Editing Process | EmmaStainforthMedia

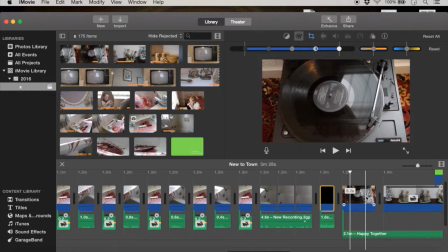491s
But also, I was unable to get a title spinning around the record player that I'd hoped to do because I just couldn't find a way of doing it.
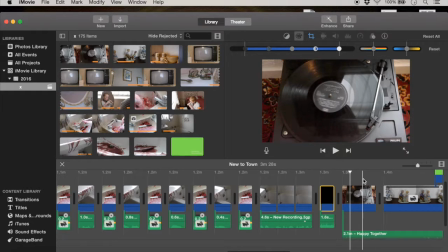503s
I've looked and there's nothing I can really find, but I think it's good to introduce a record player, to introduce the time and the um, so the time of when this is set, and also um, the music.
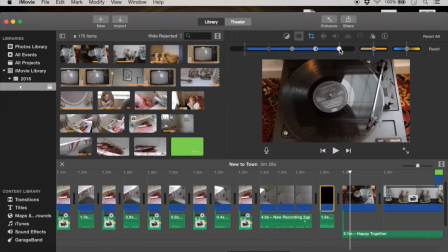517s
It kind of works. And for this, I've kept everything the same for color correction because the lighting in there was already quite bright and warm, which worked well to change the mood.
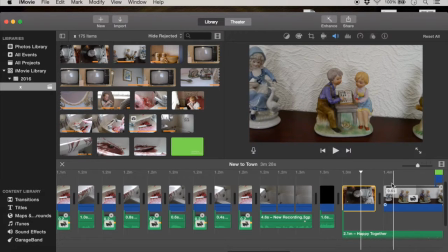533s
And no, I haven't cropped it. I think it says I have, but I haven't. This one, I think I may have changed the color.
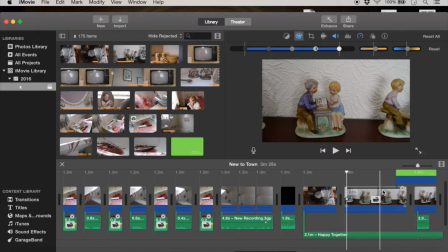542s
Yes, I've brought everything up because this obviously was a bit duller, and I wanted to make everything bright to add some good contrast.
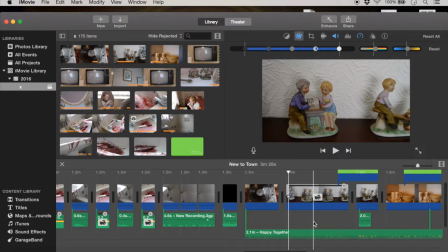548s
And the song Happy Together continues throughout this whole section because I wanted to really change the mood of this. And it's a song that came out, I believe, in the 1960s, so it's pre when this is set, but still works with the time period.
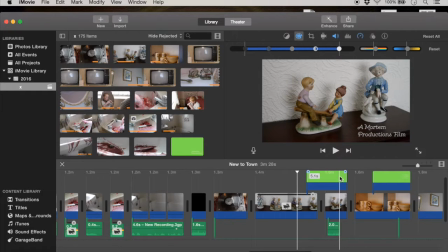563s
And then here I've added in the text as overlays, which I did on keynotes because it meant I could add the text exactly where I wanted it to go, and I was able to add the typewriter effect.
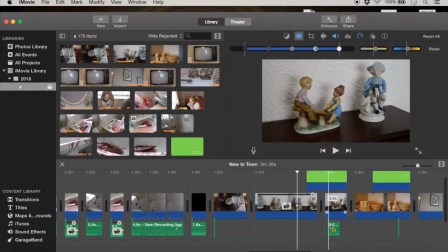579s
And I've also added a typewriter sound effect,
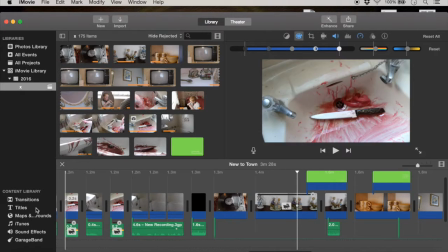583s
which is also from the sound effects section on here because well,
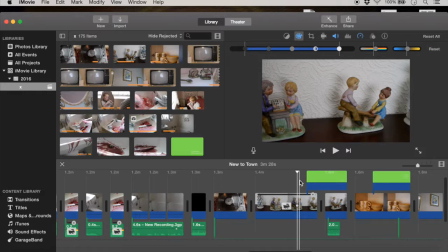589s
when I discussing this with my teacher, he thought that it was quite distracting, which I do agree with. But then I when thinking about putting in this new scene, we were going to put in a little note from the murderer, which would be written in the typewriter font, as if it was from an actual typewriter,
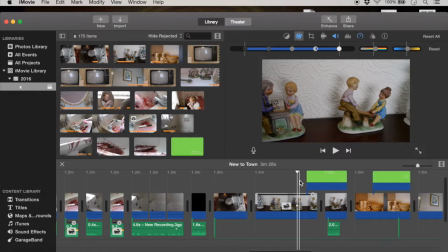608s
and that can kind of be an icon of the murderer. And so I'm going to keep in the typewriter sound effect because it's going to create a kind of, well, not an actual sound bridge, but it will link the two, which I think would be quite nice and
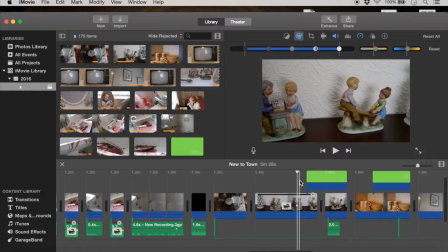621s
immediately add significance to the typewriter in the film, which would be good to engage the audience. So I'm going to actually keep that in. So although it is distracting, it aids the narrative, so it's not a big deal.
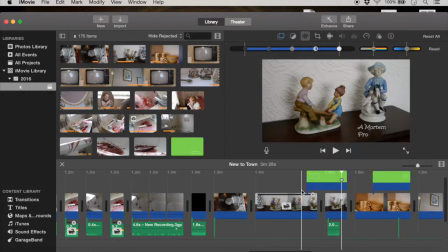640s
So as you can see, that's how it kind of goes in. And these cuts are all kind of introducing the setting,
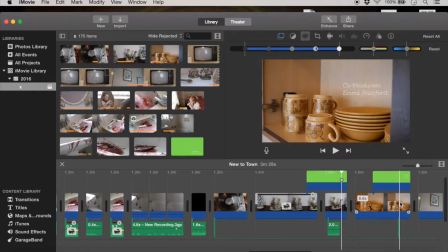648s
and here we've got a hand grabbing this, which kind of just gives a sense of normality. And again, I've added in the text, and this time it's kind of sits in the bowl, which is quite nice.
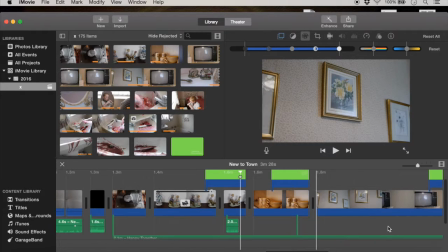659s
It's just like the text are bobbing up around the home. I don't know, did I color correct this? No, this one, it was something else that I thought was nice and warm already. Also, this one was something.
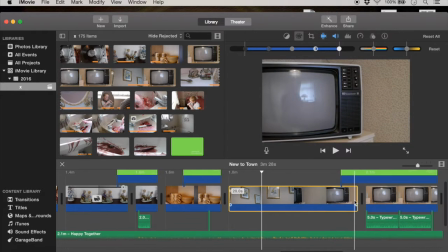673s
This is actually something that we're going to have to shoot again because
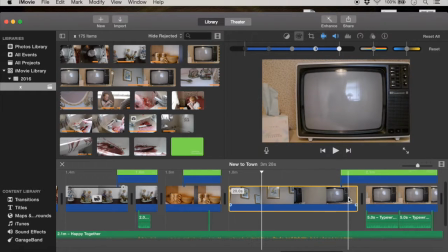678s
I was on the camera here and I was in the reflection, which obviously breaks the verisimilitude of the whole film. So that's something we're going to have to change. But I like the way that the text comes up here. I think it's a nice place for the text to fall.
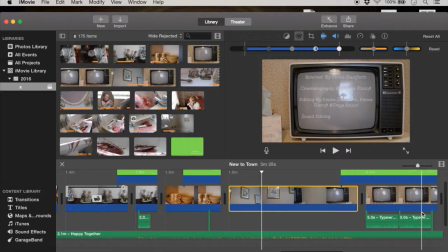697s
So I think we'll keep it very similar, but find a way of shooting it so that you can't see a reflection, obviously.
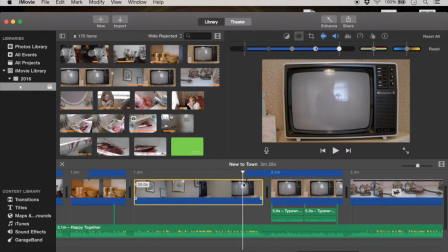705s
I don't know, did I color correct that? No, no. And I had to actually add this in as a freeze frame, which wasn't ideal because it looks quite stilted. So again, that's another reason why that's going to have to be reshot.
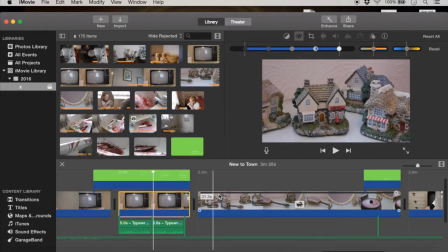718s
And then going, oh yeah, I've cut to this, which has no um, color correction, but I've had to use the stabilizer because I was using my tripod,
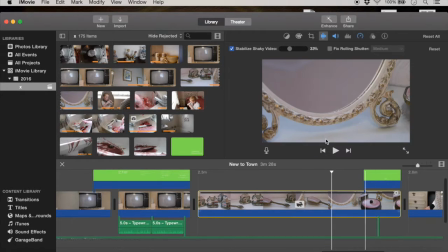732s
but to move it, there is a little handle and it can get quite jolty, and that's what happened here.